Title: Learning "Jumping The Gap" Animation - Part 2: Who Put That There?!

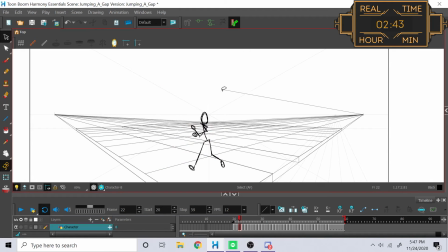So I place the foot that's the ground, I readjust the size of the image using the head as a size reference, so foot as a placement reference, head as a size reference, and keeping the head right below this reference line that I've made here. I could say reference four more times if I really wanted to.
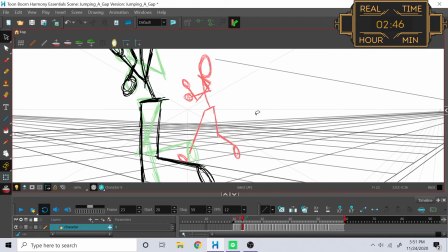Anyways, I'm able to keep track of how small the character gets as they make their way off into the distance.
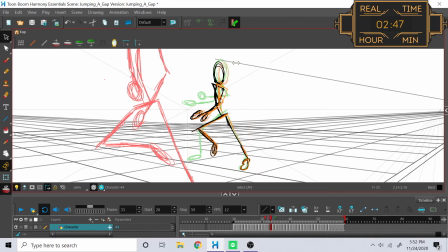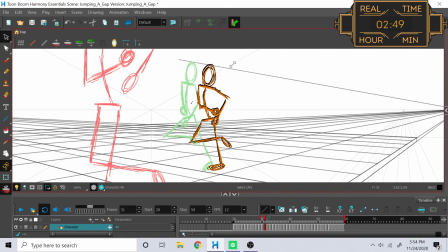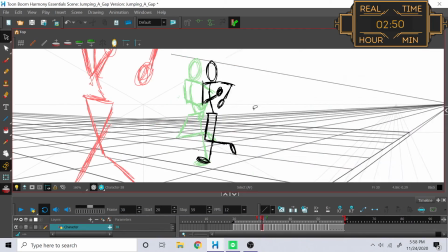and then the real problems began the right leg was drawn
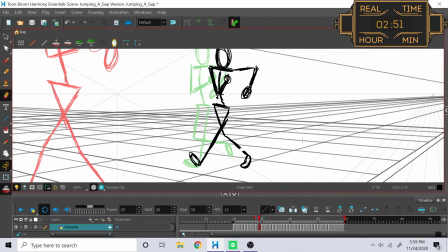on a flat plane a flat horizontal plane i didn't draw
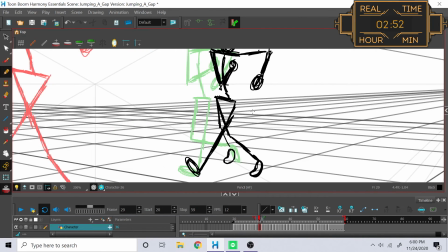it from an angle as if i was on a perspective grid so it
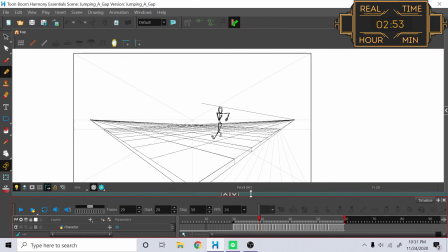makes the character look like this moonwalking whenever the right leg lands on the ground here so from every
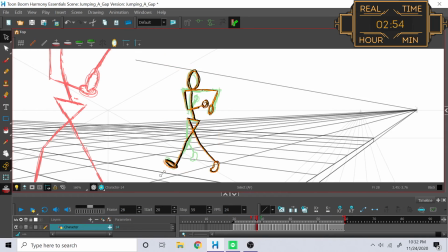single frame from this point forward i have to redraw the right leg smaller and more to the well i guess to the upper left of where it was before,
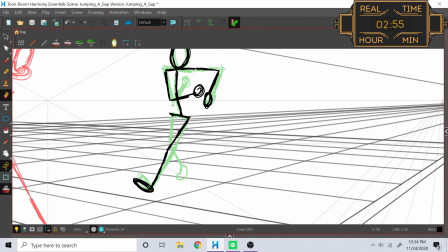so that way it looks like it's moving backward into the distance instead of sort of crisscrossing its way and shooting out to the right.
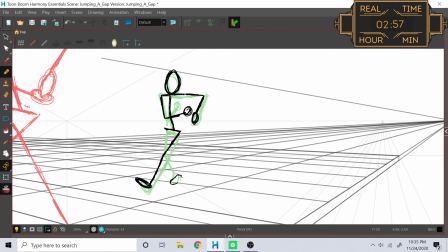A consequence of this is that because the leg is now being placed smaller into the back,
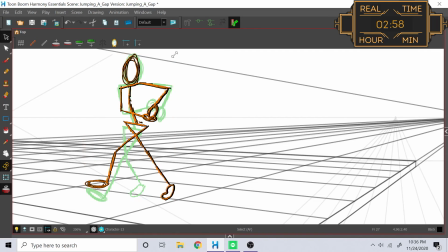it actually ends up making his pelvis look like it's a little bit more forward, which does kind of work out now that I think about it,
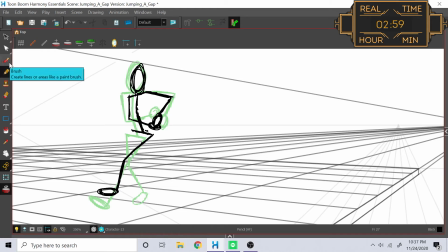because I really wanted this comedic happy-go-lucky walk, and having your pelvis forward while you're doing that is already sort of an accepted way of that to look
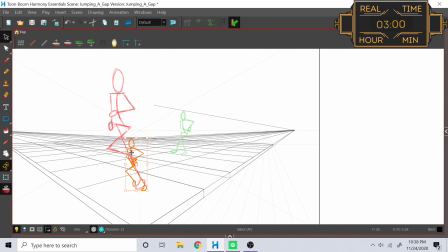so I don't know happy accidents I'll take it I
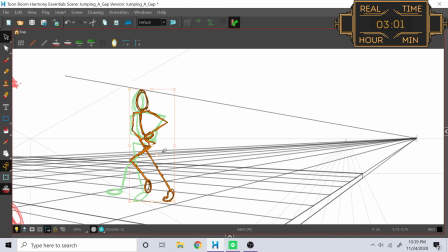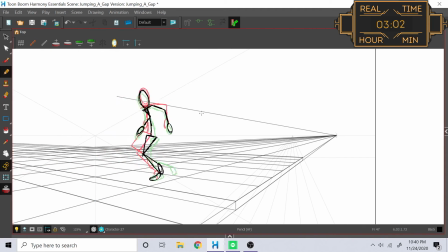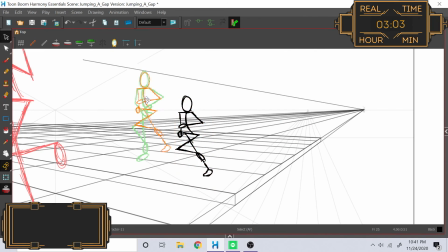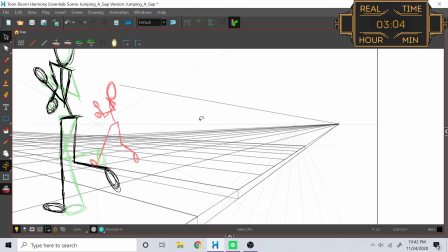also have to make sure that while I was moving the right leg over I wasn't losing track of the placement of the right leg in the walking cycle that way
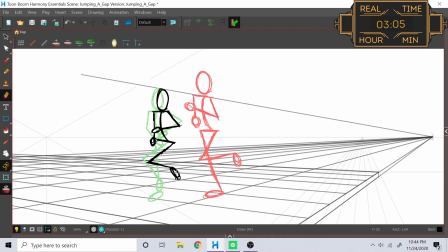I might accidentally get those out of sync now you may notice here that I'm not taking bobbing into account which was something that I had thought that I was going to want to do and around here which I'm at the three-hour mark,
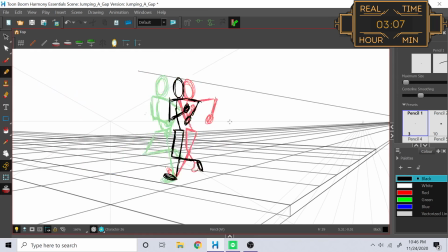I realized that I was spending way too much time doing something that wasn't the jumping the gap,
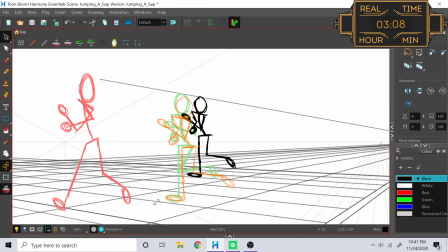which is what I'm supposed to be doing this whole time.
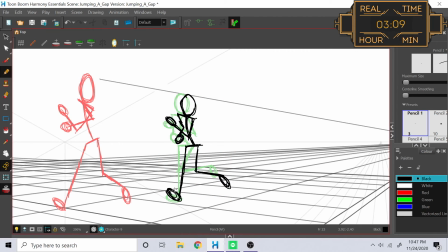There's so many extraneous details that are going into this, which it's obvious, it's animation, it takes a long time to do things,
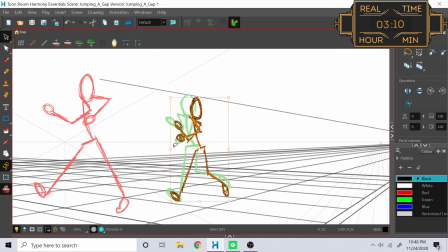but with each passing frame that I'm putting in here,
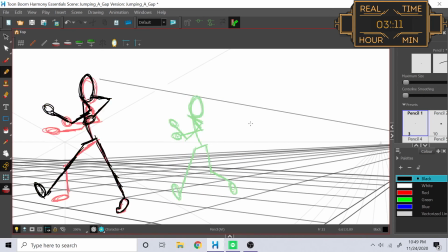I felt like I was getting further and further away from what the exercise was actually trying to teach me so i decided that i didn't need to do the bobbing because it's a stick figure that's something that i can practice on the walk cycle right
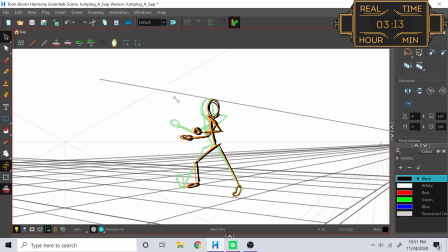now i just need to make the character walk up to the gap so that way i can get to the point where i'm actually doing the part where he
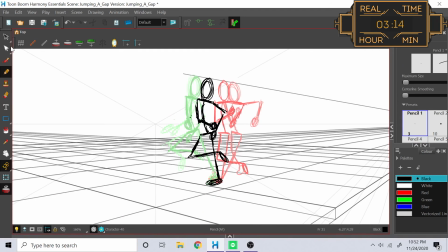jumps the gap so on that note i'm going to do a bit of a time skip because this next section is just me trying to
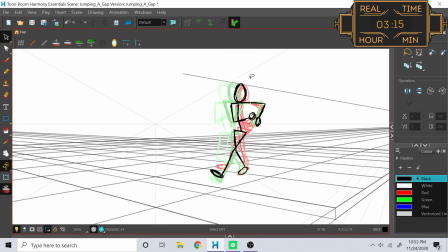elongate the walk even more by copying over frames but i ultimately decide that it's not worth it for the very reasons that I just expressed.
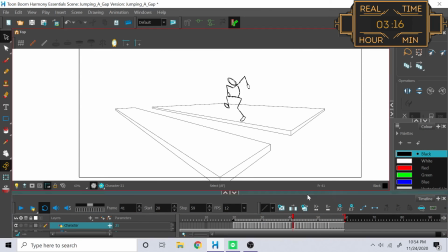So now, let's just get right on to the part where I'm done, and we can look at what we've worked on.
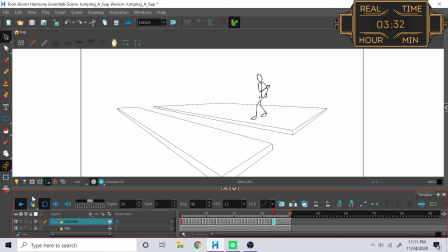So, we have the whole walk from the horizon line all the way into the foreground, where he's getting bigger as he makes his way closer to the camera. Then we stop, look down, and surprise at the gap, jump back, land, and then assume our the gasp pose. I have to say, overall, this is really smooth.
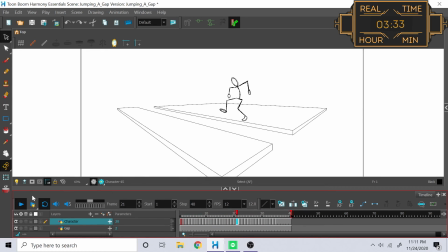I already liked the wonky animation, but I wasn't really sure whether or not I would like it when it's going from getting smaller to larger, and it came out pretty nicely. It doesn't have that bobbing, but I don't think it needs it. It gives the unbelievable impression that we're walking forward. Screw it. That's all we want.